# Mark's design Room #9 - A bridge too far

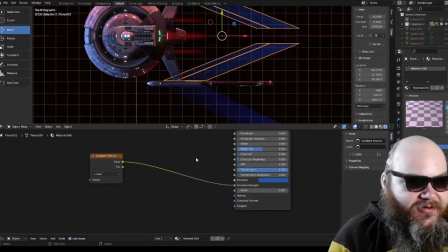(28:48)
Here's our nodes for
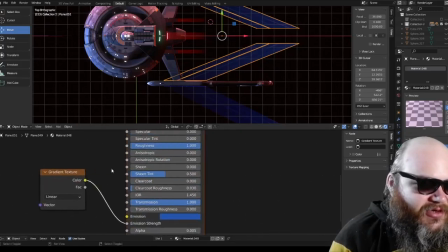(28:56)
the glow from the nacelles. All I'm doing is a gradient texture on the emission strength, so it looks like it falls off, kind of.
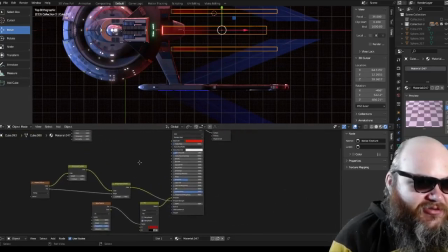(29:08)
And our an enormously complicated looking node structure for the light from the impulse drive.
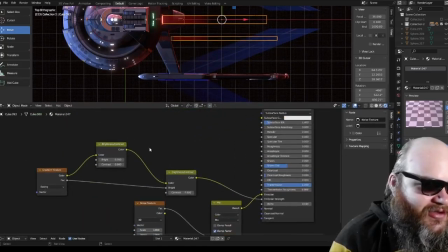(29:17)
You can see it right here. Gradient to brightness
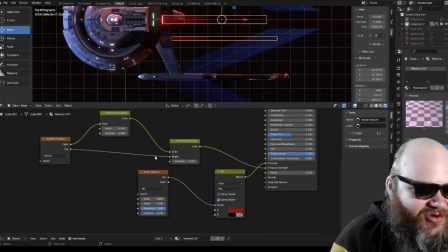(29:22)
again, the emission strength, and then face from gradient texture to bright again to color to emission strength. Noise texture, face to factor to result to emission.
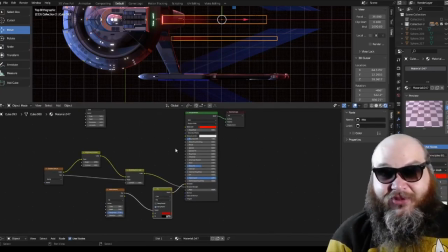(29:36)
A good engineer makes complicated things simple, which isn't what I just did. So we should definitely be working on that.
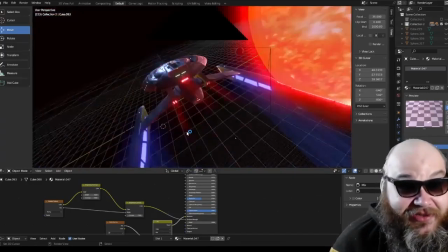(29:43)
I have a habit of just trying things and then seeing what works out, and trying to not do what didn't work out, and trying to remember the good things.
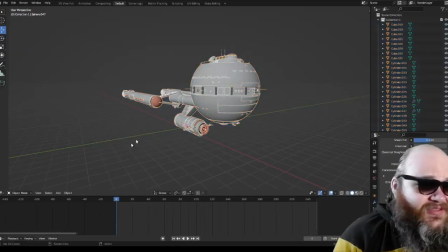(29:52)
Maybe I'm not that good at that at times. Oh, what's this ship here? I don't quite recognize it.
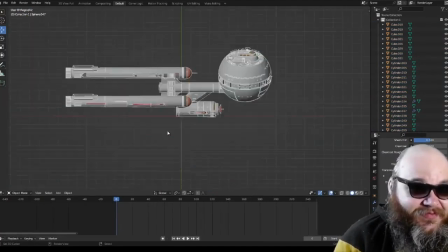(29:58)
What is it? Oh, it's the Dingwall. If you don't know this ship by now, where have you been?
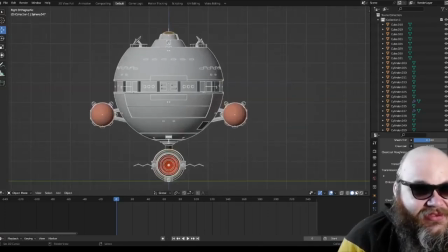(30:05)
This is the ship I'm on right now.
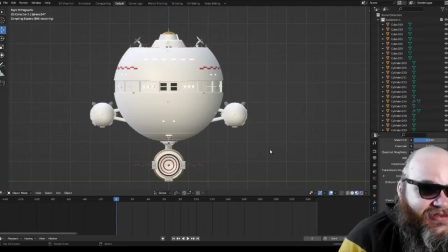(30:08)
And we're just taking a peek again, a gander, at our new remaster of this ship.
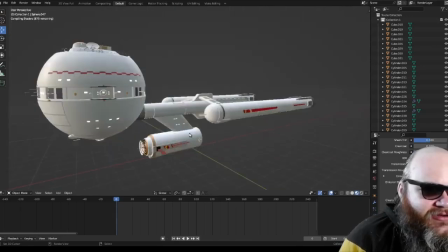(30:15)
If it'll ever load. If it'll ever load.
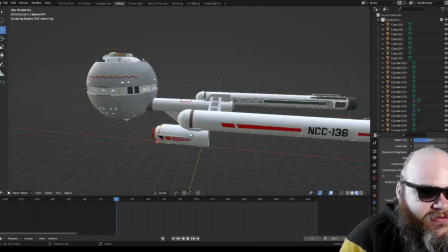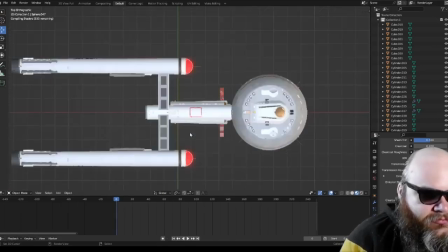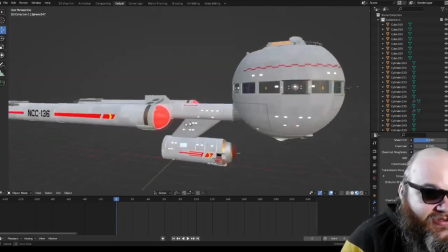(30:31)
It's slowly popping into. There it is. All of our shaders are loaded up and everything.
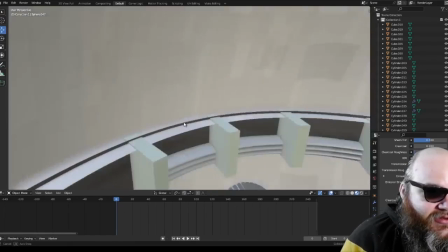(30:36)
And here it is. Closer peek. But I don't know what more you really need to see.
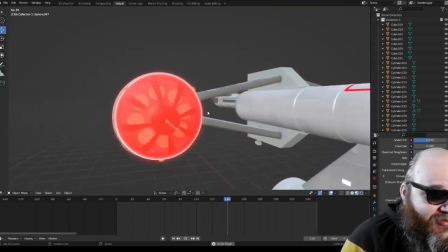(30:43)
I thought the video I did on this was pretty good. In terms of anything different, basically nothing.
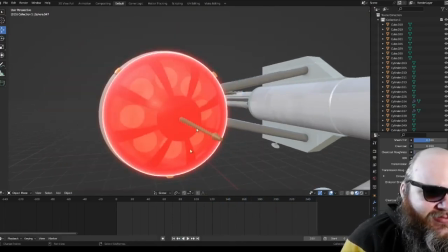(30:48)
I think all I did since that video was put a like a cloud texture in here.
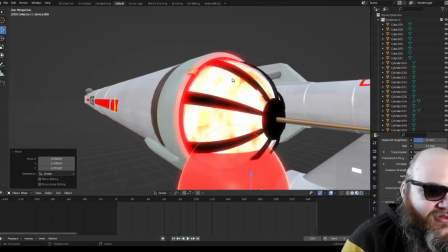(30:55)
Yeah, I did. See how it looks like there's kind of a cloudiness in there? That's all that's changed.
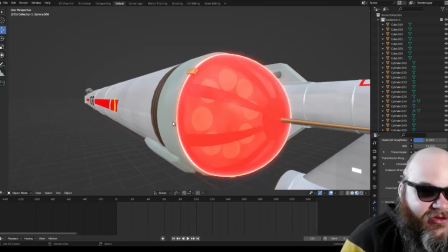(31:01)
And the cloud is morphing in a way that makes it appear random. Randomness is hard to achieve with these nacelles,
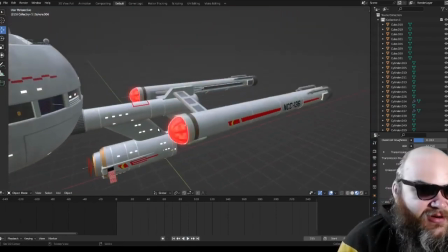(31:10)
but there is a feeling of like cloudy randomness in there that you need to have in order for this to kind of trick the eye into thinking,
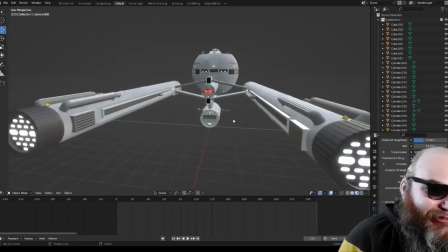(31:17)
I'm looking at a real nacelle right now. I'm looking at a real nacelle from that TV show.
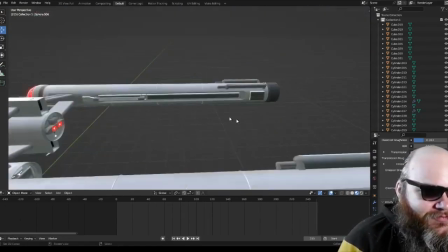(31:22)
Wow. Here we are.
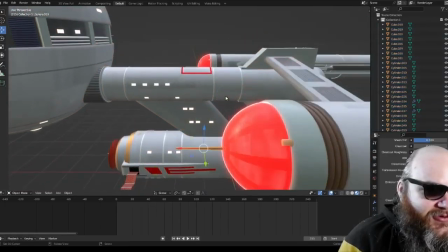(31:27)
We have the little spikes, of course, because we're cool that way on the front of our nacelles.
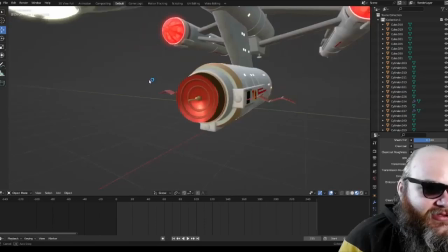(31:32)
But we did upgrade this to a Constitution class saucer.
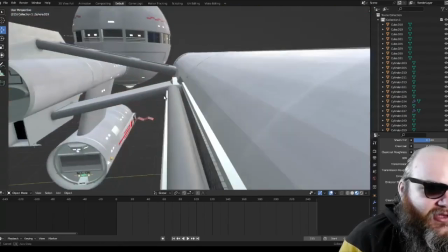(31:36)
Why not? Constitution class impulse drive, like I said in that video, taking right off.
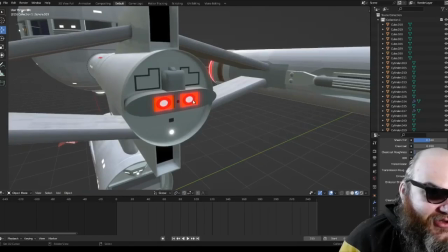(31:43)
These things are literally taking off my Constitution class model.
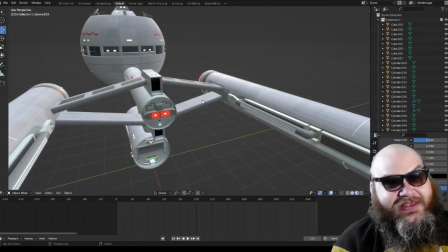(31:47)
You know, like as what I always say, haste makes waste, and waste not, want not.
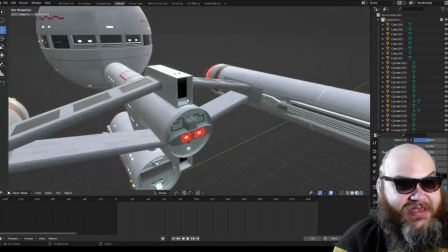(31:56)
So if I have a ship already made and looks good, you better believe I'm kit bashing.
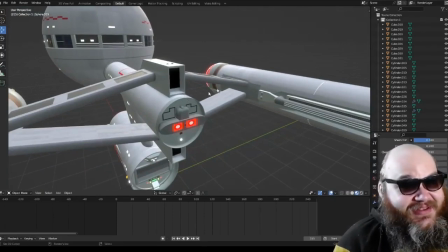(32:01)
You better believe I'm stealing things off it, and I'm not letting anything go to waste.
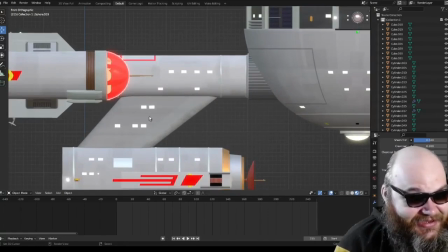(32:06)
This is after all, this was always a Constitution class neck, but with a slightly different deck structure, as you can tell from the windows.
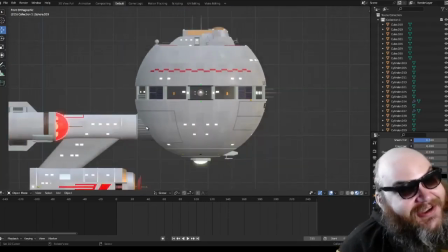(32:13)
Don't look too closely at the deck structure of this. I had a hard time. There's some decks on here that do not have windows.
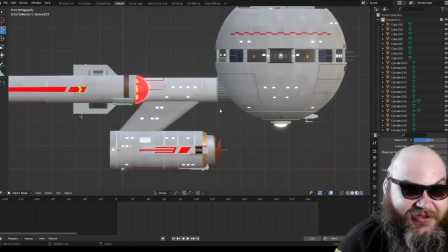(32:19)
There's some decks on here that are not quite the right height because they're for something else other than, human occupation or whatever species you happen to be.
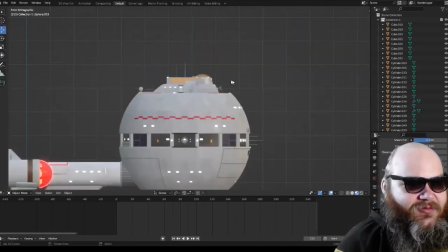(32:28)
So don't think about it that hard. But what is there? Like 1, 2, 3, 4, 5, 6, 7, 8,
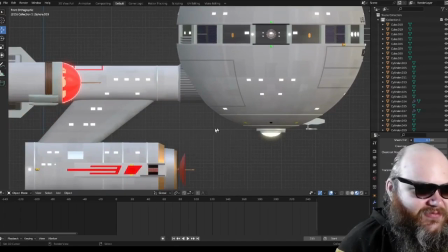(32:37)
9, 10, 11, 12, 13, 14, 15, 16, 17.
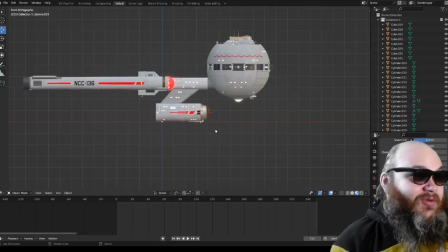(32:42)
I'd say there's probably 18 decks here. Probably. I'm the one who should know. Who else in the world would know other than me?
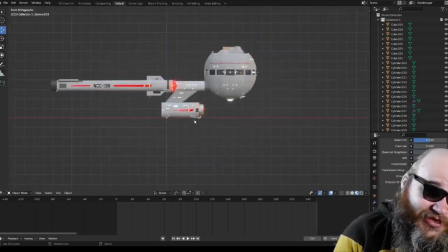(32:48)
But there's probably 18, something like that. Making it shorter than the Constitution class.
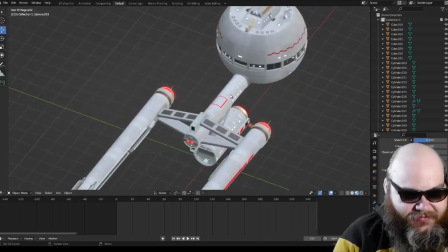(32:57)
Yep.